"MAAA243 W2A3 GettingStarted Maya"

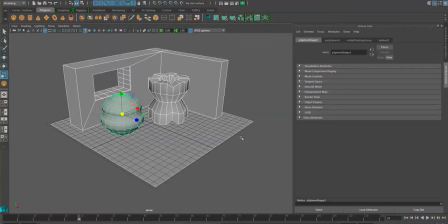Okay, so here is the scene with, you know, it's a simple scene like from last week. I just did my own shapes just to show you what you're gonna do.
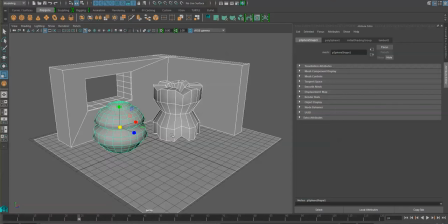You're gonna start with the scene from last week, okay? And in this case, I mentioned also in the 3D Max demo to not have floating environments, okay?
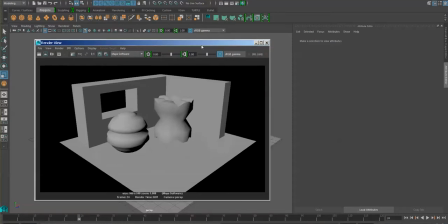Let's start practicing creating the illusion of a bigger environment, okay?
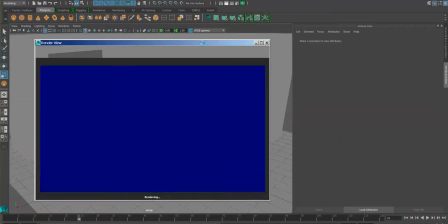You can do that by either zooming in, so I'm using my middle mouse there just to kind of zoom in on the scene,
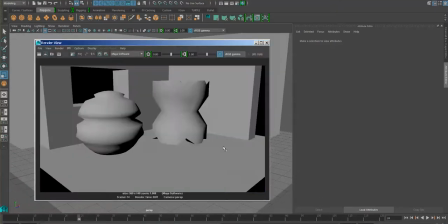or if you still, you know, zooming and you don't want to cut things off, don't leave these edges over there and this background like that.
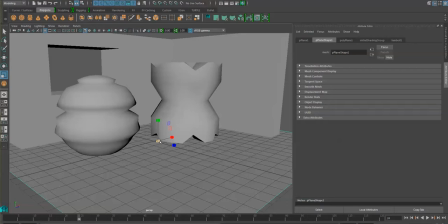Just grab that floor plane, and with your scale tool over here, just make it bigger.
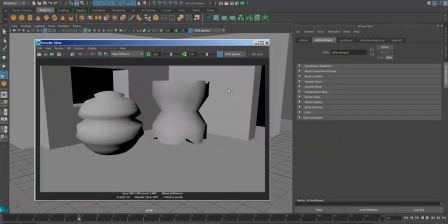Make it bigger so that we do not see those edges there as a floating thing that is, you know, floating in the middle of nowhere.
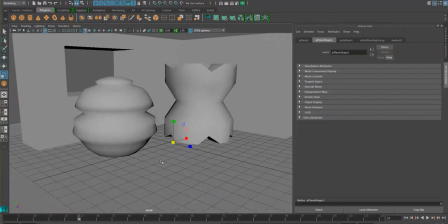So that works, you know, to see, to just give the illusion of a bigger room perhaps, or a bigger landscape, okay? Um, as far as the background, you might notice that is completely black.
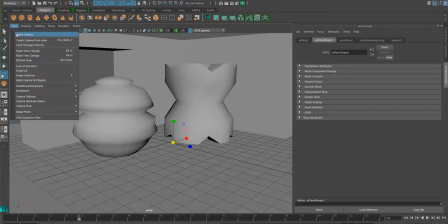So what I'm going to do is I'm going to go view, select camera,
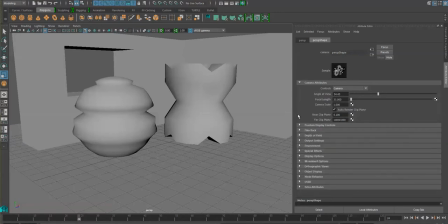and over there I'm going to just minimize these and find the environment section over here. And on background color, I'm going to change that to maybe blue, maybe, you know, some kind of sky blue.
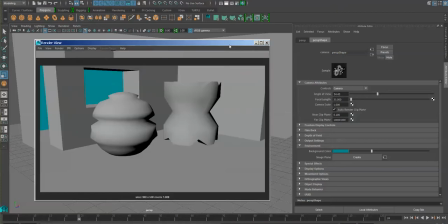And nothing happens over here on the viewport, but when you render, notice that now you have a nice blue shade on the background. So it's a good way to simulate, maybe there's the sky outside or there's a window.
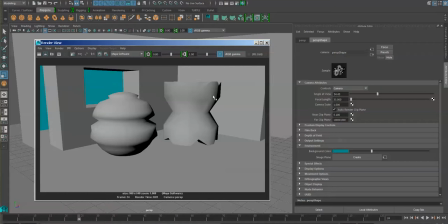So let's start working on that for this assignment. I don't want to see, if you want to map a background image, that's great. You can just you know, create an image plane here, or make a
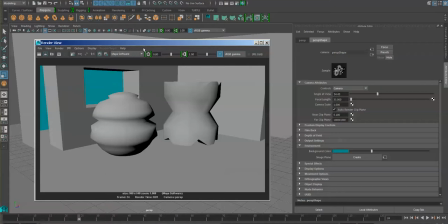you know, make a plane and set it up behind that area, and then map something on it.
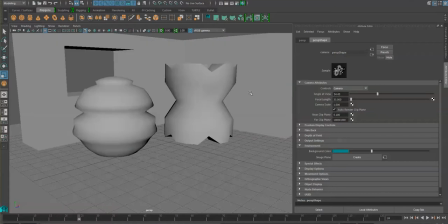So that those two options will work just as fine, okay?
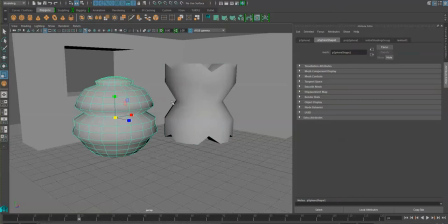As far as this assignment goes, I would like to see the use of some kind of textures on these objects. Remember the automatic option here for UV mapping.
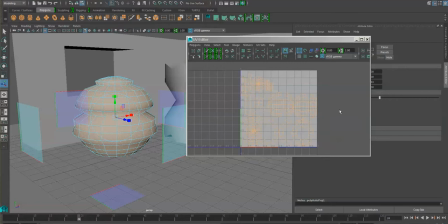You can always use that as a quick way to map your objects. This object kind of resembles, it was made out of a sphere, so you could, you know,
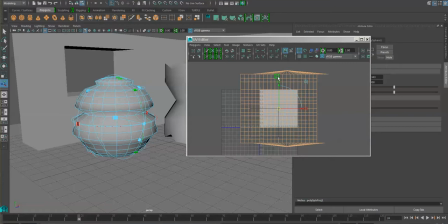either try a sphere mapping, you know, see if that makes it work for you.
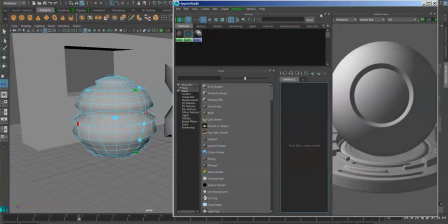Let's go on the Hypershade and let's apply a checker material. So I'm gonna go blend, and I'm going to, on the blend settings, let's minimize here, move away.
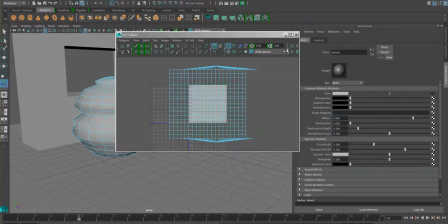On the color section here, I'm just going to map a checker texture just to make a test.
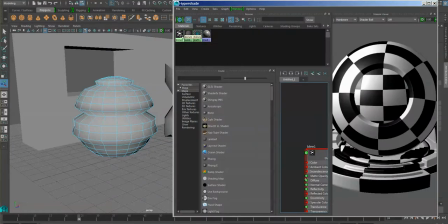And let's go back on the Hypershade and apply that to our object here, this one here.
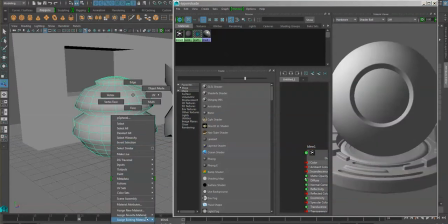So you can right click, assign existing material, blend one, that will work. And for the shade mode, there it goes, that's the icon we need to see the shade, the shades.
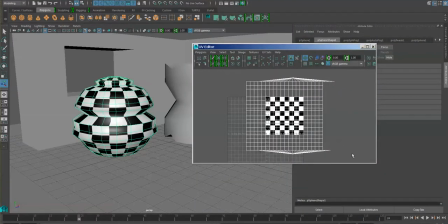So you can always maybe go to you could either go UV and scale all these guys down.
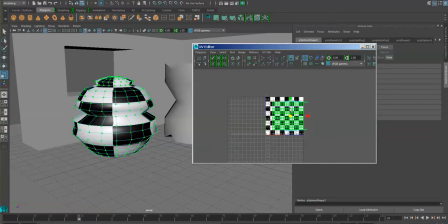So I can just use the scale tool, scale those guys to kind of fit the default area, and this is basic UV mapping there.
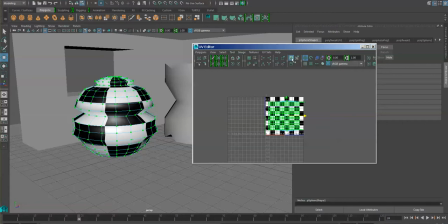If the checker material is driving you insane, like it's to me, just turn it off over here, okay?